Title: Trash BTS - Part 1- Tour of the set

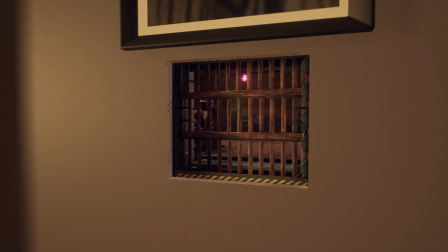Now, originally Trash was a holographic sort of theater in the round experience
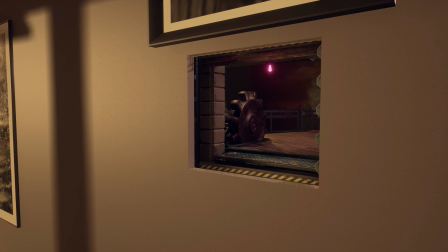where you could walk around as these doors were opening and this platform was coming out.
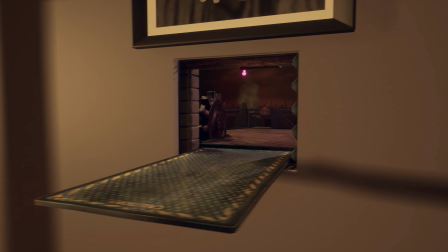And the idea was to give you just enough of a glimpse into the world
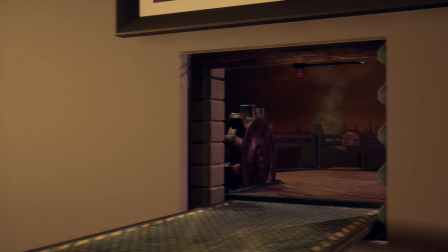behind the wall there to sort of pique your curiosity and get your imagination going.
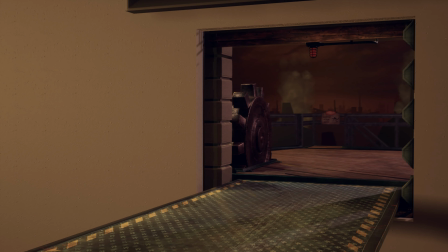The original sound design for Trash was done by Jason Siltabo, and it was great.
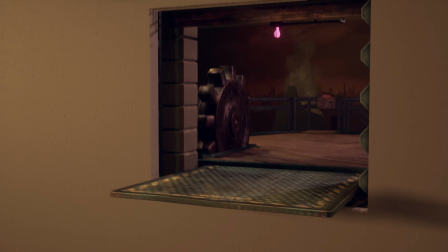It just really gave enough sort of ambience and life to make you feel
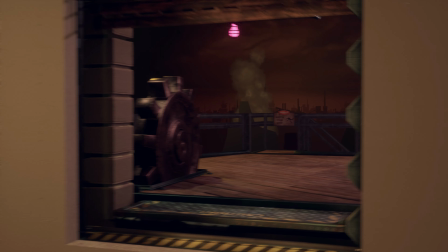like that world inside the wall existed and was sort of living and breathing.
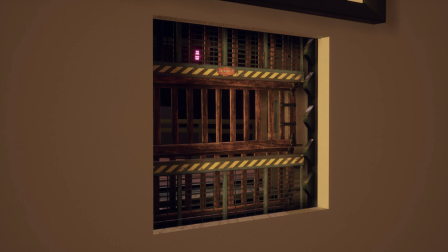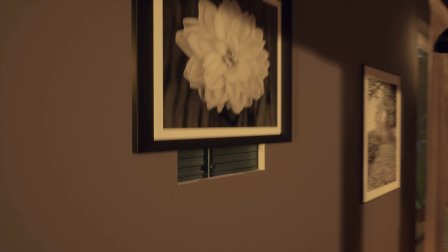And with that, I think that covers just about everything there is to see on the set here.
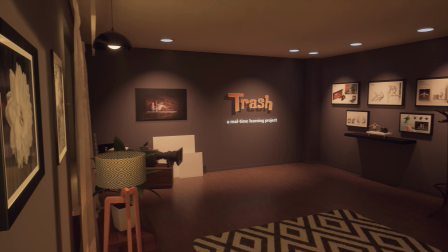In part 2 of the video series,
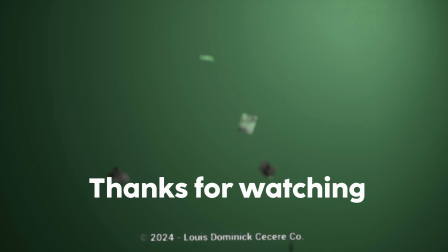I'll take you on a real-time capture and walkthrough of the project and give you some insight into the animation and cinematography of the piece.
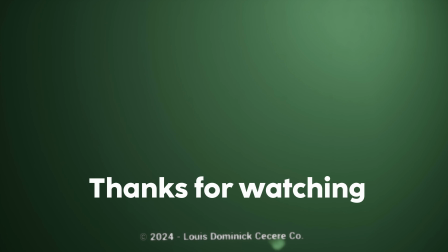So thanks for watching, and we'll see you in the next one.